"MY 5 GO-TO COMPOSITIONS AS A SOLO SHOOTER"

Hi there. Have you ever felt like sometimes you have run out of ideas composing a shot or make a scene interesting? Yeah, it happens to me a lot of times. Today I will show you 5 of my go-to compositions whenever I feel like the scene is boring or I'm in a less interesting place like this room. So let's get into it. Number 1. Use a foreground.
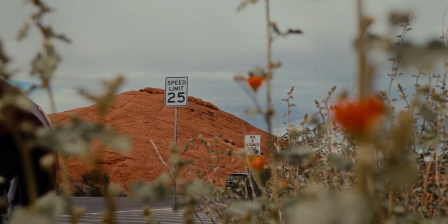(0:56)
A shot with the foreground element is a technique where an object is positioned in the foreground of the frame,
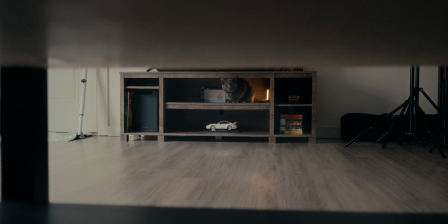(1:02)
creating depth and adding layer to the composition. The foreground element serves to frame the main subject or a scene, drawing the viewer's attention.
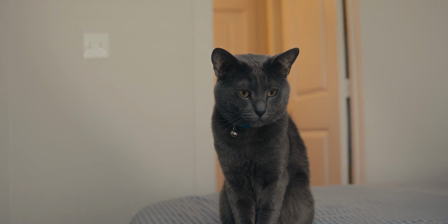(1:10)
Let's compare this shot without a foreground. It's okay, but it looks flat.
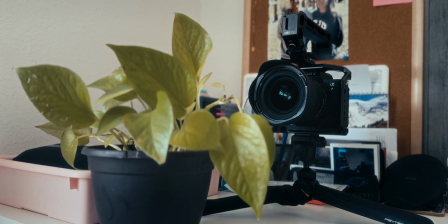(1:15)
Now let's put something in front of the camera like this plant. It somehow creates depth and makes the scene more 3D.
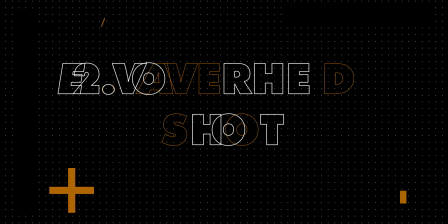(1:28)
Number 2. Overhead shot.
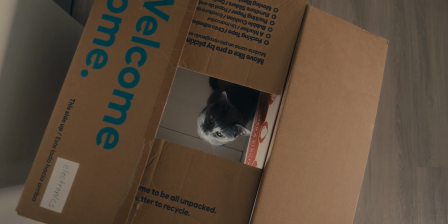(1:32)
A camera angle where the camera is positioned directly above the subject, looking straight down.
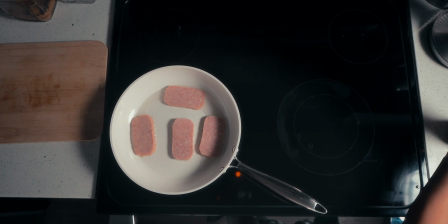(1:38)
This shot provides a unique perspective that can show the comprehensive view of a scene,
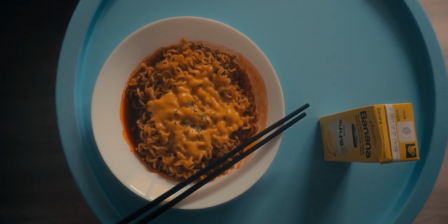(1:44)
probably to show patterns, shapes, and objects. Setting up this kind of shots are a little bit tricky.
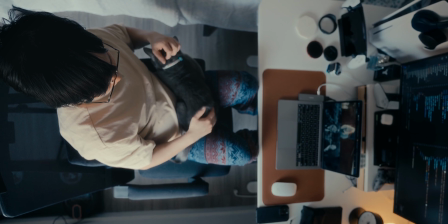(1:52)
Probably you need to use a tripod, or in this case I'm using a duct tape.
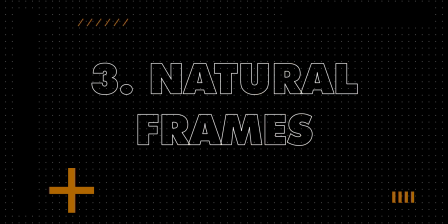(1:59)
Number 3. Using natural frames.
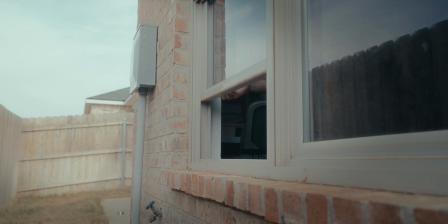(2:02)
This involves incorporating elements from the environment to frame the main subject of the image.
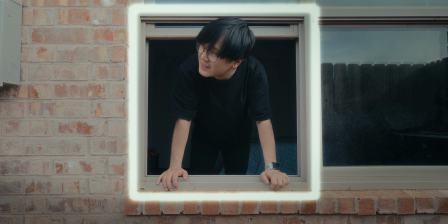(2:09)
This technique draws the attention of the viewer towards the subject inside the frame and also adds depth to the composition.
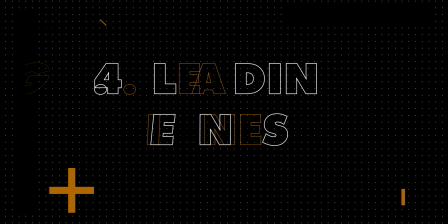(2:21)
Number 4. Leading lines.
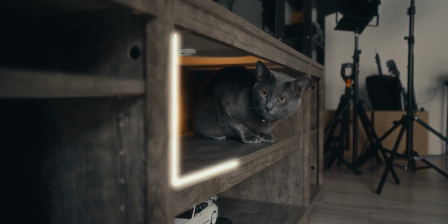(2:26)
Leading lines draws the viewer's eye towards a specific focal point within an image.
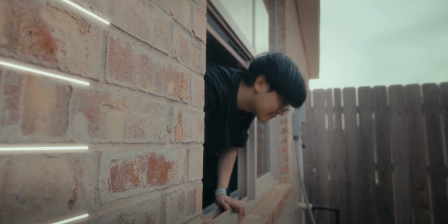(2:31)
These lines can be literal, such as this bricks pattern.
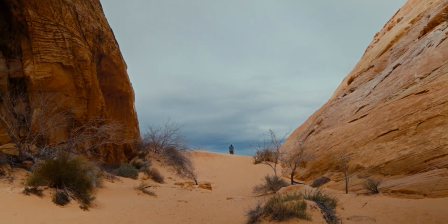(2:35)
The purpose of leading lines is to create a visual pathway to the subject inside the frame.
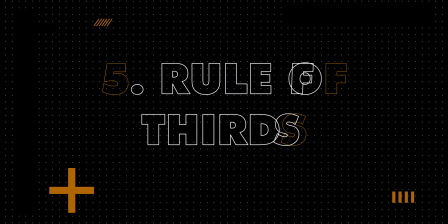(2:44)
Number 5. Rule of thirds.
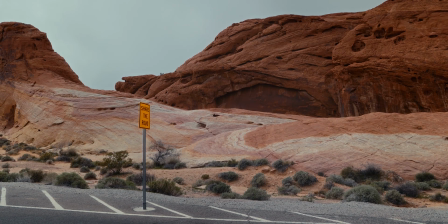(2:47)
Rule of thirds is probably the most basic technique to create visually appealing compositions.
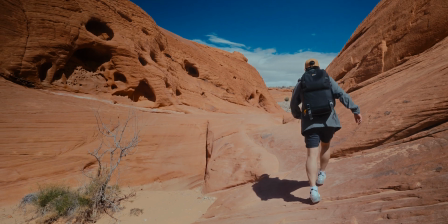(2:53)
It involves dividing an image or a frame into a grid of 9 equal sections.
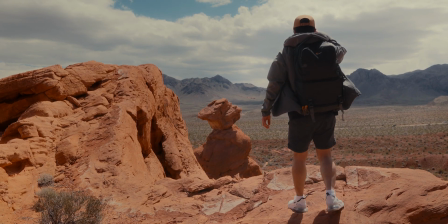(2:58)
The main subject of the composition are then placed along these lines or at their intersection, rather than in the center of the frame. And there you have it. That is my 5 go-to compositions. I hope it helped you in some ways, and I will see you again next time. Bye.